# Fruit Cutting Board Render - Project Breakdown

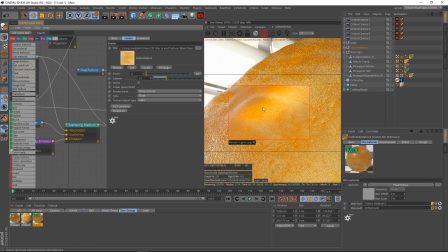[61:11]
You can see we lose a lot of that detail here, right? Like, look how flat and bland this looks.
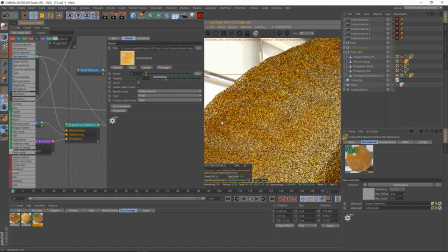[61:17]
Like, see, the bump really did bring that to life.
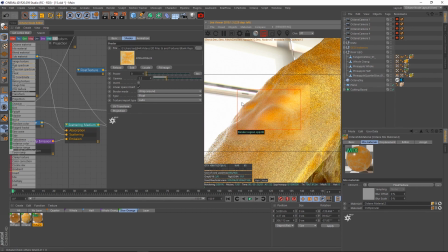[61:20]
I'm just going to go ahead, pull that over, and you can see we're getting the roughness, we're getting it similar, but a ton of detail is lost on the surface of this orange. And if I put my bump back to a value of 1, instantly, look at all these little veins and stuff on the orange, night and day, just flat out night and day difference.
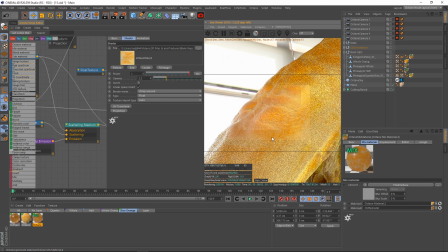[61:38]
Like, we're getting a real nice definition on like these little orange,
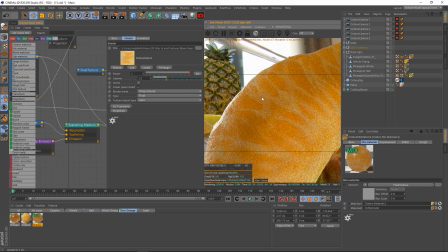[61:44]
what are they called? Little veins, or the little orange membranes. That's it, the little membrane in the orange.
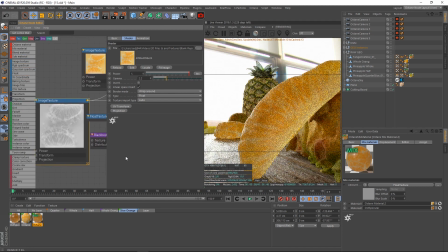[61:49]
So again, bump helped out a lot from that, and just simply a bump map generated from the image map here, the color map, helped out a ton, because a lot of times a lot of the detail in that color map can be pulled over as a bump map and made a lot of detail out of that, like these little white veins that we had in the orange
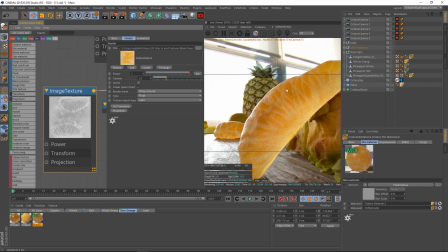[62:06]
diffuse here could be turned over to a bump to really make these pop out, and that really helped bring some life to this. So definitely play around and experiment. Even if you don't get a bump map with your images, try and use that diffuse map.
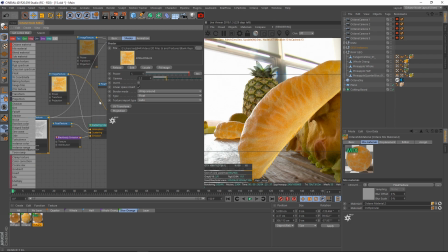[62:21]
You can plug that diffuse map into the bump map and run a gradient through it and kind of pinch and alter the things like we did with the pineapple slice. Play around with that. That can help you out drastically. Again, with the oranges, I did the same thing like I did with the pineapple. Threw a black body emission in here and just brightened up.
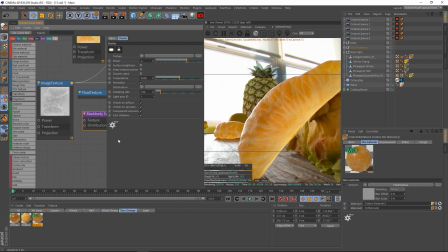[62:37]
For this here, I just cheaped out and just didn't even plug in an RGB spectrum. I just used a flat out value of 4. If I drop this to 0, you can see it's just it's too dark. It's just not bright enough. It just does not look right.
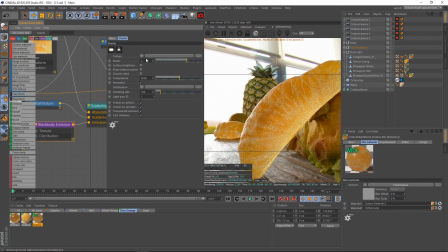[62:49]
If I set this to 4, boom, brightens everything up a little bit, brings some life to it. Now, you don't want to go too high. Again, if I set this to like 50, then becomes a flashlight. Not what we want, right? So we can drop this to 10. Still too bright. Look at this background one here.
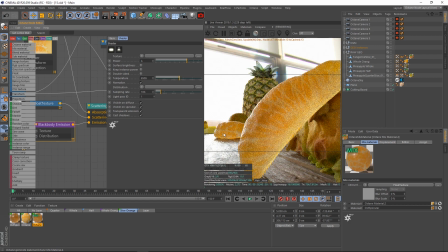[63:03]
Very fake looking. Drop it down to 4. There we go. Nice and beautiful. Looks very tasty and inviting, like something you'd want to eat. Definitely looks alive and healthy. Now, if we have that set up there, I also did my typical absorption. Here's our absorption and our transmission. We have a transmission value there. And our absorption, I set to a value of 0.7.
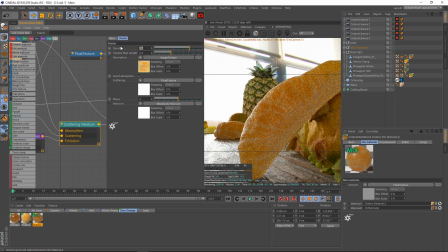[63:23]
If I up this too high, it'll absorb down too dark, not what we want. If we set it too low, the light goes through it without any absorption.
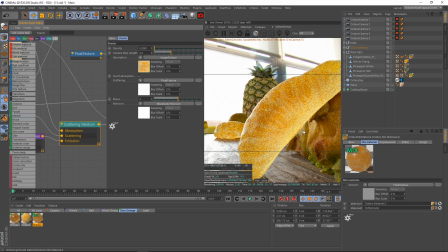[63:30]
And with something like a fruit and an orange, it definitely would get less light traveling through it as the light goes through because it is a denser piece of fruit. So as light goes through, it would get absorbed. So adding some absorption is key to adding some realism too.
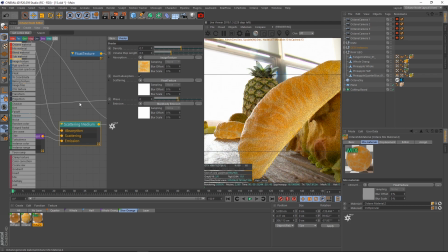[63:43]
So that's why I've added a value for this particular case of 0.7 looked good. Because as light travels through this, this isn't a hollow piece of clear fruit. This isn't supposed to look like a lemonade drink or something that's perfectly transparent all the way through.
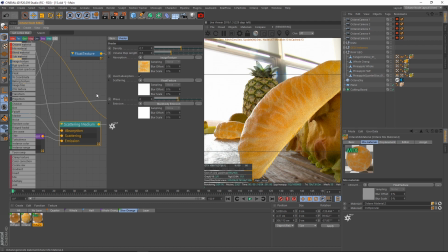[63:56]
Even lemonade would have some absorption. So that's why we definitely wanted to have some density added to it to really make it look like it was a solid piece of fruit. That said, not so solid where it looks like it's some default plastic rock, right? We still want light to scatter through it.
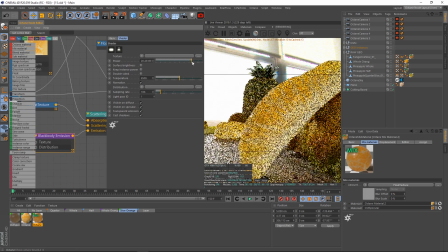[64:09]
And that's why we also added a little bit of black body emission to help that out a little bit. Help give some life back to it by making it look, faking the look of light scattering through it. Because why do all the work of trying to get more light to scatter through this thing and mess around with different scattering and roughness and density
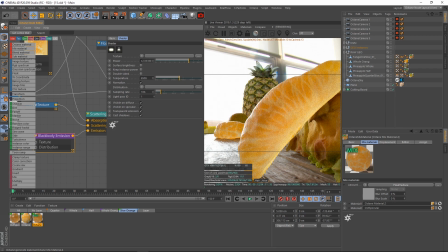[64:25]
values when we can simply just set those up to look good on the surface and then just slap on a black body emission and just emit some
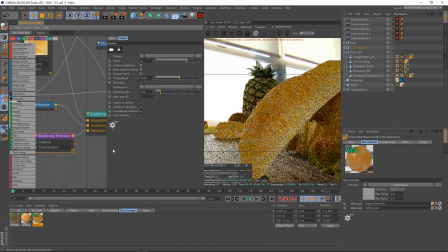[64:33]
light back out through it, and boom, that completes the process there.
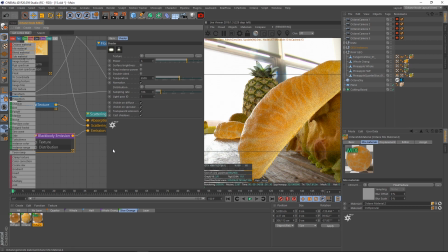[64:36]
Anyway, why do all the work of trying to force more light into it to bounce back out when we can just skip the middleman and go straight to just bouncing the light back out of it? So quick little handy trick there. I was really happy when I figured that out, and that's a really big thing that I will recommend all day long, is adding like some type of light emission to your fruit. It's really counterintuitive. It's not something you'd expect, but it really does go a long way, especially for making food look something like you'd want to eat, because that's the hardest thing with CG renders, is food just looks, getting food to look real and like something you'd want to eat is very tricky, because it constantly can look fake and dead, especially without subsurface scattering. It can look like plastic, essentially.